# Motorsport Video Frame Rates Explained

Hello and welcome back to another video. Today we're going to talk about the frame rates I use when shooting stuff like this.
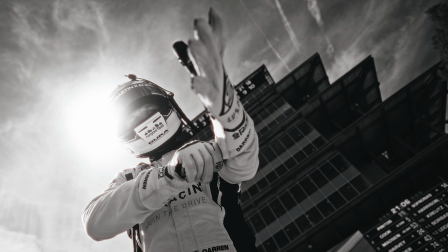Okay, hello and welcome back. If you are new here, if this is your first time, my name is Greg.
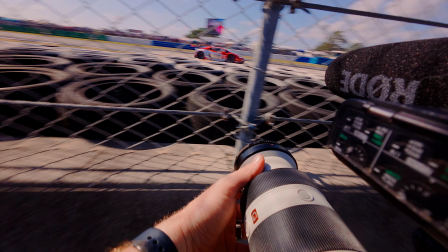[0:18]
I'm a motorsports videographer based in St. Louis, Missouri, and I travel the world shooting race cars.
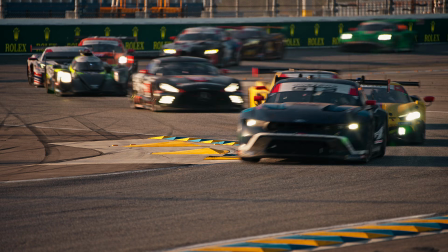[0:23]
I have shot everything from F1 to IMSA to World Endurance Championship and even IndyCar. And today I'm going to cover the different frame rates that I used all throughout 2025 and the situations that I think are best to use them in.
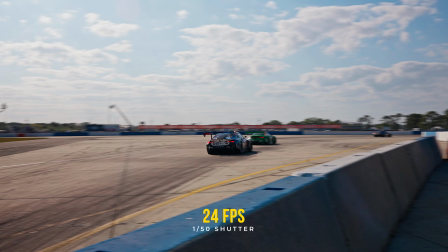[0:36]
And that includes everything from the super fast 24 frame stuff to the slow motion 120 stuff that everybody loves.
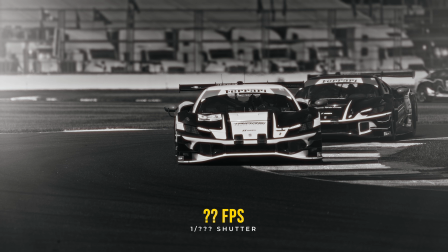[0:41]
And I'll even explain how I do the ultra slow motion stuff.
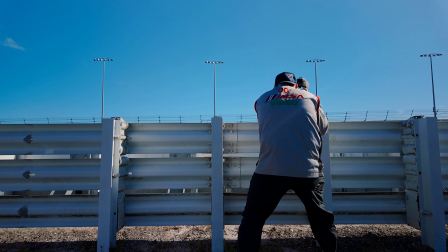[0:44]
I'm going to run through different shooting situations that I would use when I'm filming trackside or if I'm filming static car shoots and even hero shots, and explain why I use what I use. Okay, some basic housekeeping, especially if you don't know much about this stuff. You're going to hear me use the word FPS a lot, and what that means is frames per second, and the very non-technical explanation for that would be the number of pictures your camera is taking per second of video taken.
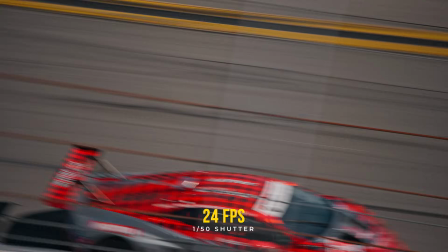[1:07]
The basic sort of cinema industry standard would be 24 of those pictures per second. That's the most natural looking image when you're playing back at 100% speed.
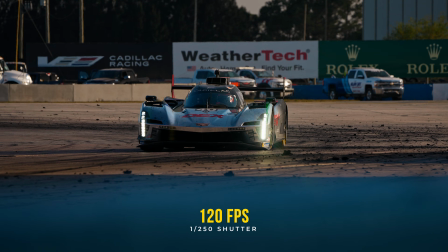[1:14]
And then of course, the higher that number goes, the more pictures it's taking per second and the more you're able to slow that footage down in post.
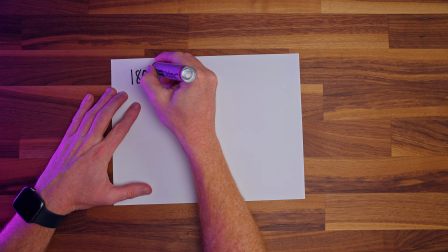[1:21]
You're also going to hear me talk about the 180-degree shutter rule.
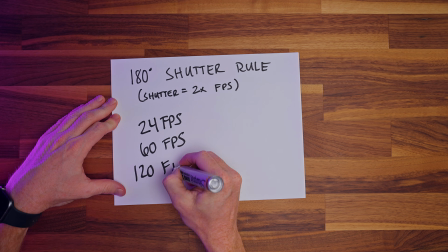[1:24]
And all that means is if you are recording in something like 24 frames per second, the shutter angle you would use on your camera would be 1/48 or 1/50.
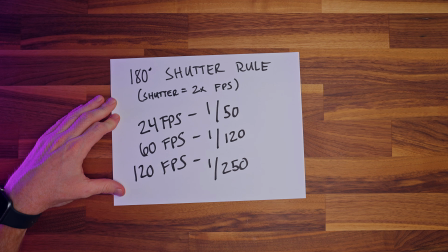[1:32]
And if you're recording in say 120 frames per second, you would want to have your shutter at 1/250. Basically just to say you want your shutter to always be as close to double your frame rate as you can. And the reason for that is it produces the most realistic motion blur at that camera's base frame rate.
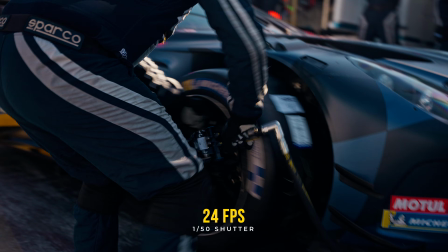[1:47]
But we'll get more into what that actually means for the image in just a minute. In 2025, I pretty exclusively used 24 and 120 frames per second only. I find that these two frame rates cover most of what I need to do. I will occasionally use 60 frames per second, and I'll explain those situations in just a minute. But definitely when I'm shooting cars on trackside, I'm only using 24 frames or 120 frames.
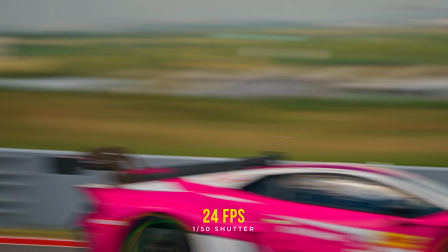[2:09]
90% of the time I'm shooting in 24 frames per second. When I'm trackside, this is the frame rate that I use when I really want to show the speed of the cars.
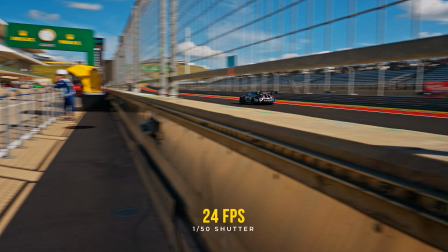[2:16]
When I use that with the 180-degree shutter rule, I'm getting loads of realistic motion blur, and it makes these cars look like they're going a million miles an hour. Now, the idea of motion blur can get a little bit tricky or confusing to some people, especially when you're talking about using it with the 180-degree shutter rule, because that rule is supposed to provide a realistic level of motion blur to the footage that you're recording in whatever frame rate that is.
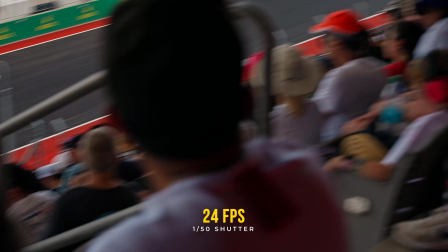[2:38]
But what you need to understand is that that's only providing a realistic motion blur for that sort of base level of speed.
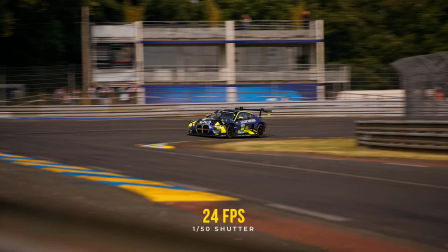[2:44]
Okay, so what does that actually mean when you're shooting in the field? This is a clip that was shot in 24 frames per second with 1/48 shutter.
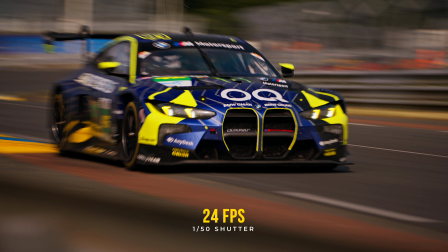[2:51]
You can see as I pan the camera, we get loads of motion blur and the image feels super fast.
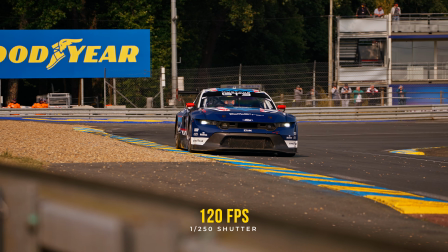[2:56]
Now, this is the same shot from the same spot, but now I'm recording in 120 frames per second with a 1/250 shutter.
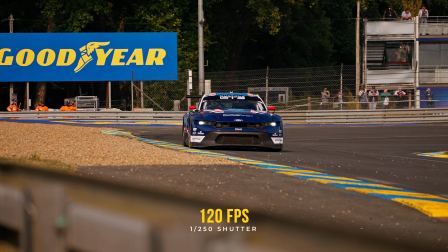[3:02]
As you can see, when I'm playing it back at 100% speed, the image isn't nearly as smooth.
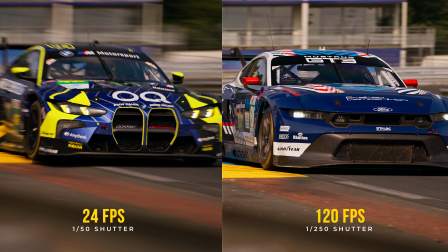[3:07]
First of all, it's a little bit more jittery, but more importantly, it has significantly less motion blur than it does in the 24 frame per second clip. Now, the reason for that is that 180-degree shutter rule, when you're recording at 120 frames per second, is only applying a level of motion blur that would be realistic when that clip is slowed down all the way.
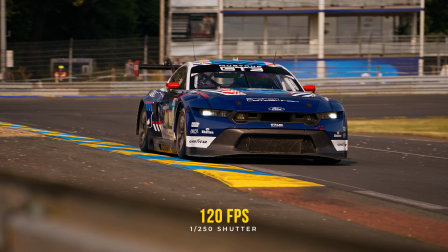[3:25]
You can see now that it's slowed down, the clip is actually extremely smooth as compared to when it was played back at 100% speed.
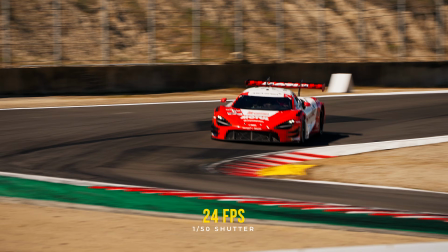[3:32]
So when I know that I'm going to play something back at 100% speed,
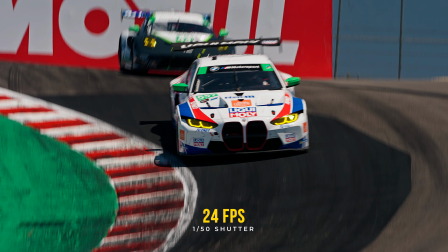[3:35]
I'm always shooting in 24 frames per second so that I get nice, smooth image and definitely a lot of realistic motion blur. So the question then is, what scenarios would I shoot 120 frames in?
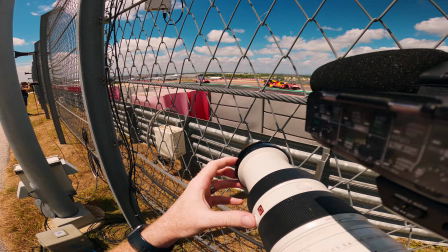[3:46]
And the basic answer for me to that is I'm shooting 120 frames with intention, meaning when I want to show the details of the car on track, like going over the bumps at Sebring,
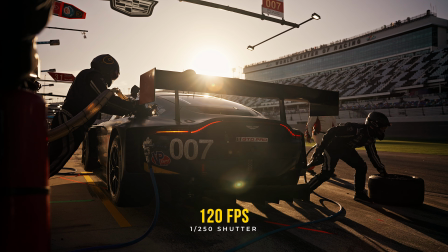[3:55]
or if I want to emphasize something epic like a golden hour pit stop, I'll shove the camera down in that 120 frames per second,
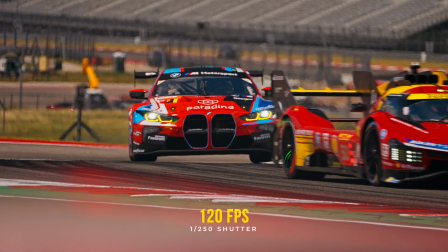[4:01]
and it helps me create a more dramatic, sort of cinematic looking image.